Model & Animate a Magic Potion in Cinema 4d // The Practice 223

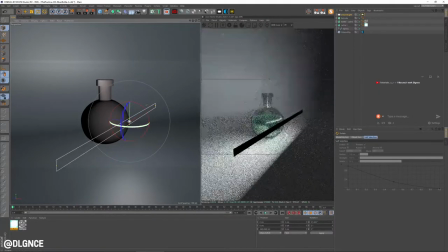12:13 To have some nice reflections on the glass.
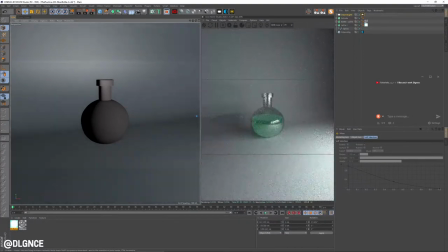12:20 There we go. There's one, probably too bright at the moment.
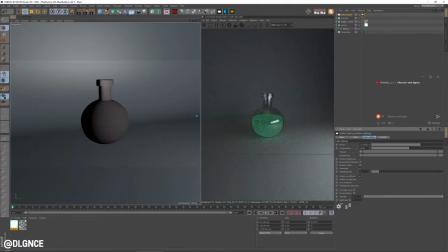12:25 Let's drop that down like halfway or so. Still pretty low, and I kind of like the idea of making it a cooler color.
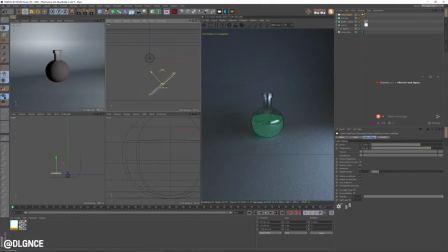12:33 Now let's add a little bit more lighting. This is going to be kind of a background light almost.
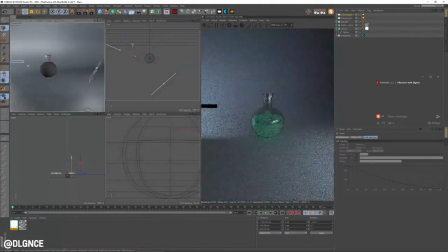12:44 Behind the object, a little higher.
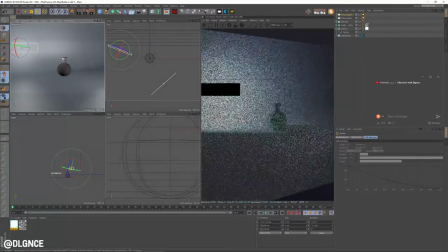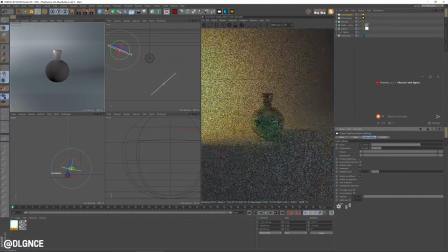12:54 And then let's drop the temperature to the warm range, probably not that warm.
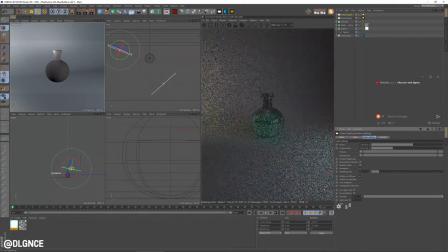13:01 And the power is going to come way down, maybe like 4 or 5. Just a little bit of a subtle fill. Let's see. So the walls of this are feeling a little thin.
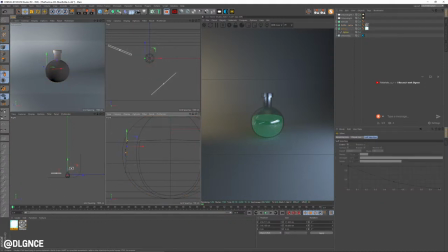13:16 So basically what I want to do is scoot those in.
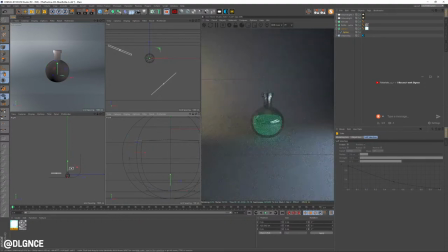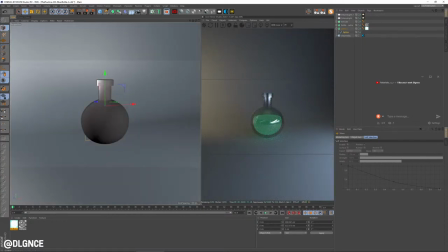13:47 All right, cool. So now we've got sort of a flat top to this potion, which I think is kind of boring.
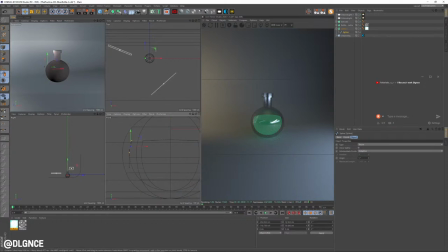13:55 And actually now I think I've made the walls too thick. So let's scoot that back just a little bit.
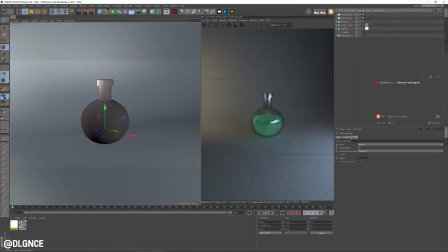14:01 Cool. Better. So I'm going to isolate our liquid here.
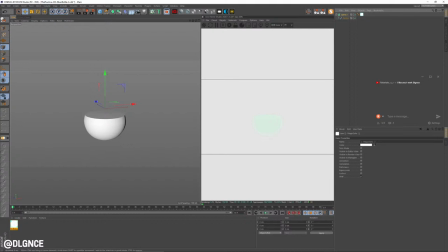14:07 A little bit tough to see. But you see there's very few subdivisions across the top. Very few subdivisions in general. So I'm going to change the subdivisions inside the lathe up to 36.
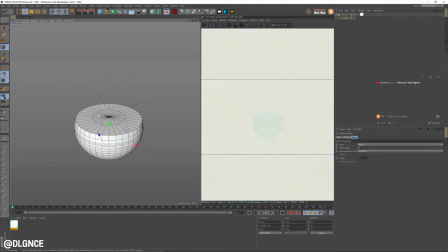14:23 But then on the top, to get more subdivisions here, what I need to do is select that spline,
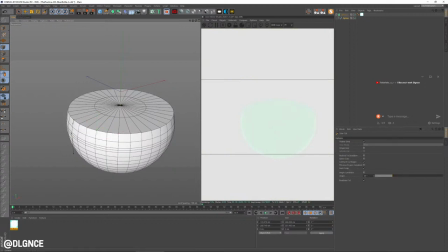14:33 which you can see is running right along here. I'm going to grab press K twice for my knife tool. I'm just going to cut along here so we've got some nice subdivisions. You're going to see what I'm going to do with those next. So I'm going to group that inside the group by holding shift.
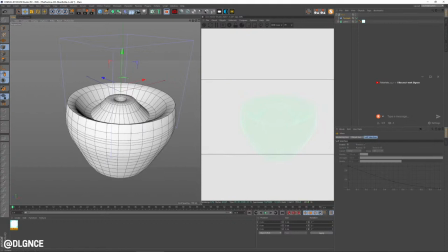14:48 I'm going to add a formula to the group here. I'm just going to affect our lathe. You could make this sort of rippled effect at the top with a bunch of different deformers.
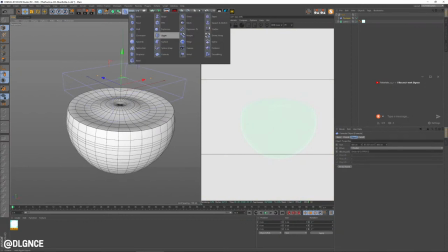15:03 Could probably use the wind, could probably use FFD or different things.
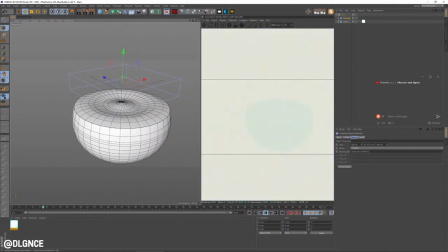15:08 I'm personally going to use a formula effect. I like it because it automatically loops on 30 frames and it has sort of a water-like quality. Now, it starts sort of radially and circularly around the center point.
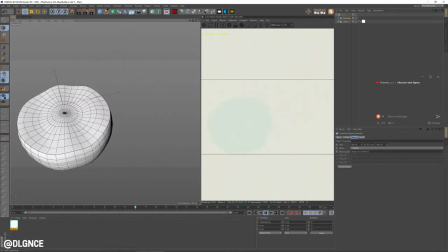15:23 What I like to do is pull it off. So we've only got one edge of that. I pull it off center and it's coming in at an angle.
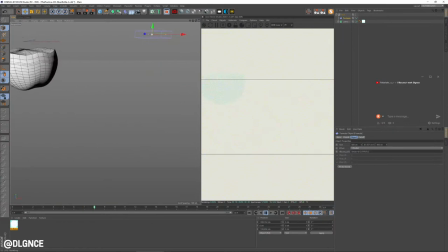15:29 That gives us sort of an even wavy kind of approach or wavy kind of effect.
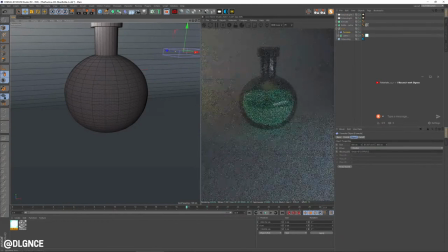15:38 Now, at the moment, the wavy effect is transforming the entire liquid
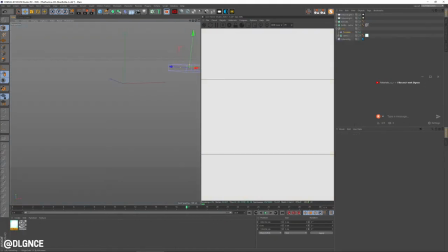15:49 area here, the entire piece of geometry, like along the bottom and stuff, which is not what I want.
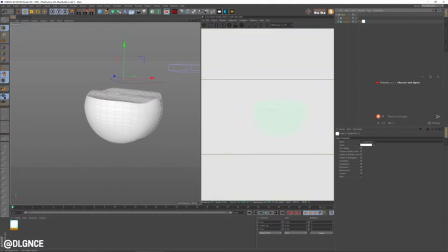15:55 I only want it to be affecting this top surface, but that's fairly easy to control simply by adding a fall off. I'm going to add a spherical fall off. You can see by default, now nothing's happening.
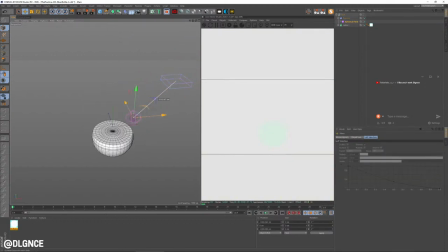16:06 That's because this field is at the center point of our formula effector. What we need to do is position that so that it's, why don't I actually just pull it outside of the formula, which you can do, just zero it out.